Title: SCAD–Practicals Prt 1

if you're shooting on location or you're walking to a place and say well where is the light coming from where
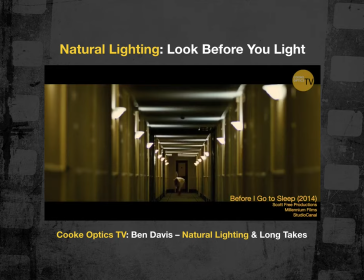should it be coming from and how do you embrace that so say you're in a normal
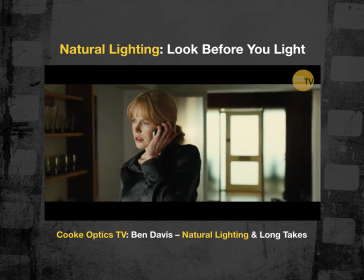interior environment you've got light coming in through the windows but you put your camera the window's really hot and the interior's really dark so you've
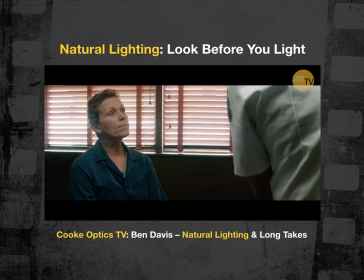got to try and you want to keep that aesthetic going but you've got to try and join the two together so you're still going to want the windows
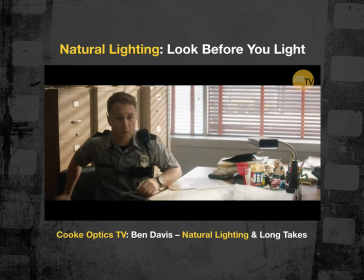hot but you haven't got enough light inside so you so what you might do is outside the windows you might find somewhere to put a large bounce and try and push a little bit more light through the windows but not affecting what you're seeing out of them or you might try and fit
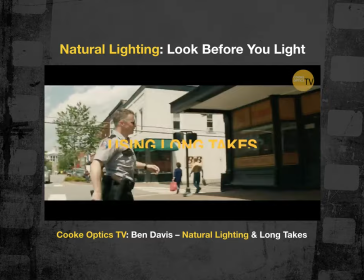inside the room you know I so I think a lot of it's about that the long
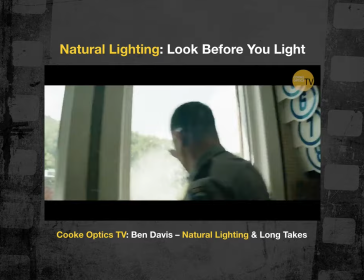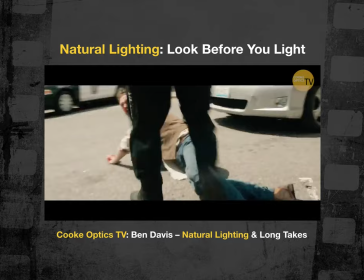take starts as a day exterior we had to do quite large iris corrections during the shot you know what you're trying to do is to try and
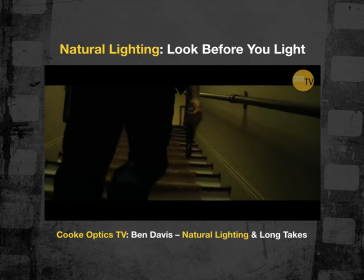get the darker elements like when he goes up the stairs you know how do you get light into that area which is very dark naturally when you're following them up and then leading him out so you're looking in every direction so we had a couple of lights rigged up in there just to put a
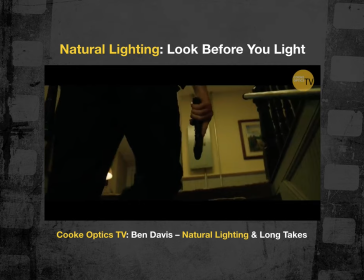little more light in the stairs that was far more of a technical exercise with the camera movement than it was with lighting you know
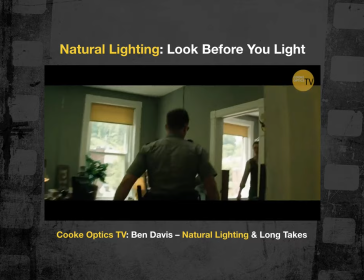there may have been three lights used in the entirety of that shot of that and it was just embracing what was there there was some negative
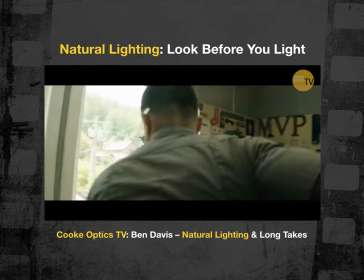inside the office where he punches red wellby and throws him out the window there was some negative in there just to get the contrast better but that was kind of it that was just martin and i working out the idea behind the shot you know we were always convinced it should be a one-shot scene that um thought it had to be and then it was just working out the technicality of it now we might do it but it
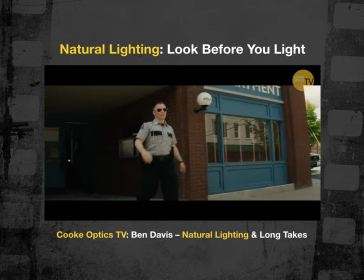was to be honest pretty straightforward you know doing one-shot stuff is not that complex i just feel there has to be a
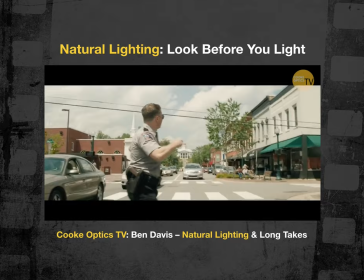reason behind it you know you have to remember when you do things in one shot you don't editorially you don't have anywhere to go i've seen a lot of one-shot stuff and you think, well, why? Because sometimes I see one-shot stuff and I think why it feels to be a technical exercise and what you're trying to do is go, hey, look at this, it's one shot. I think there always has to be a reason why you're trying to do that. I do think there's something great about one-shot stuff.
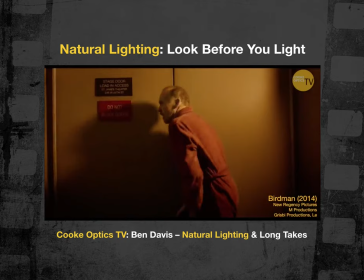I think, you know, examples like Birdman, you know, I mean, Birdman's amazing because it works in an immersive way, I think,
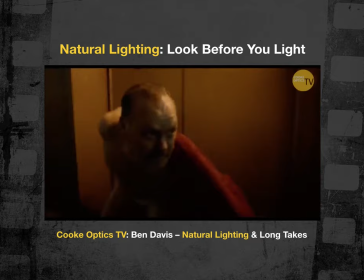one-shot stuff. but that has been embraced for the entire film and that really works but I've seen other films where they do a one shot thing and you just think well
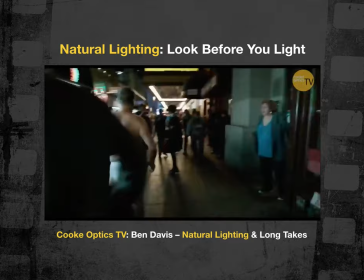you just made your life technically very difficult for no real reason because it's not working as a one shot
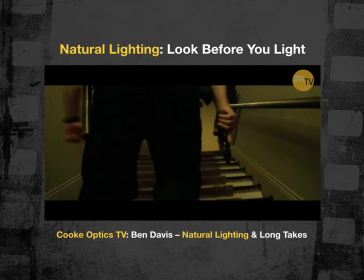because it's a very intense scene and things happen in there which surprise you
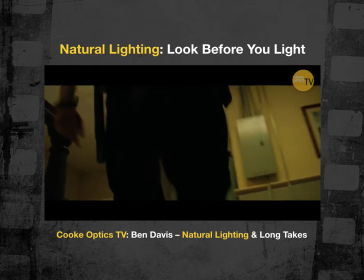what you don't want to do sometimes a cut to something can telegraph a moment to the audience like you cut round there oh,
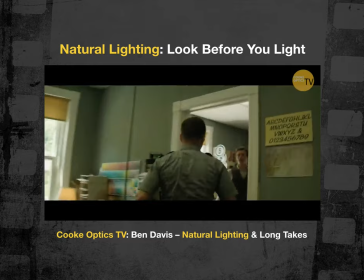something's going to happen because we've cut round this side. So I wanted to think, you know, when he punches red,
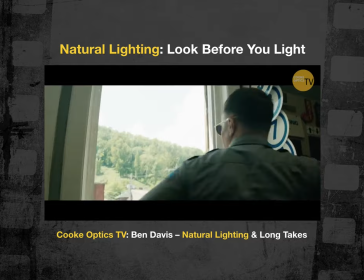that comes to the shock. So if you just suddenly cut round to the other side and these fists come about, I thought you would have known it. Also, I think that what happens with a cut sometimes is it gives the audience a moment to inhale, to let out a breath. And sometimes in those very intense scenes, the shot starts, the breath is taken, and then you're sort of holding that breath through the shot. And the cut can be a reason to go, you know, and sometimes it lets them off the hook a little. So that's what I like about one-shot things. It's incredibly immersive in a way for an audience.
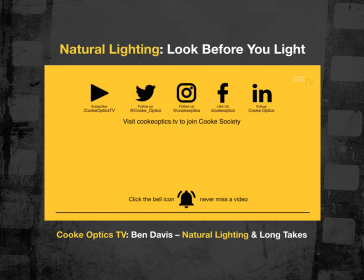Okay. So that's Mr. Ben Davis.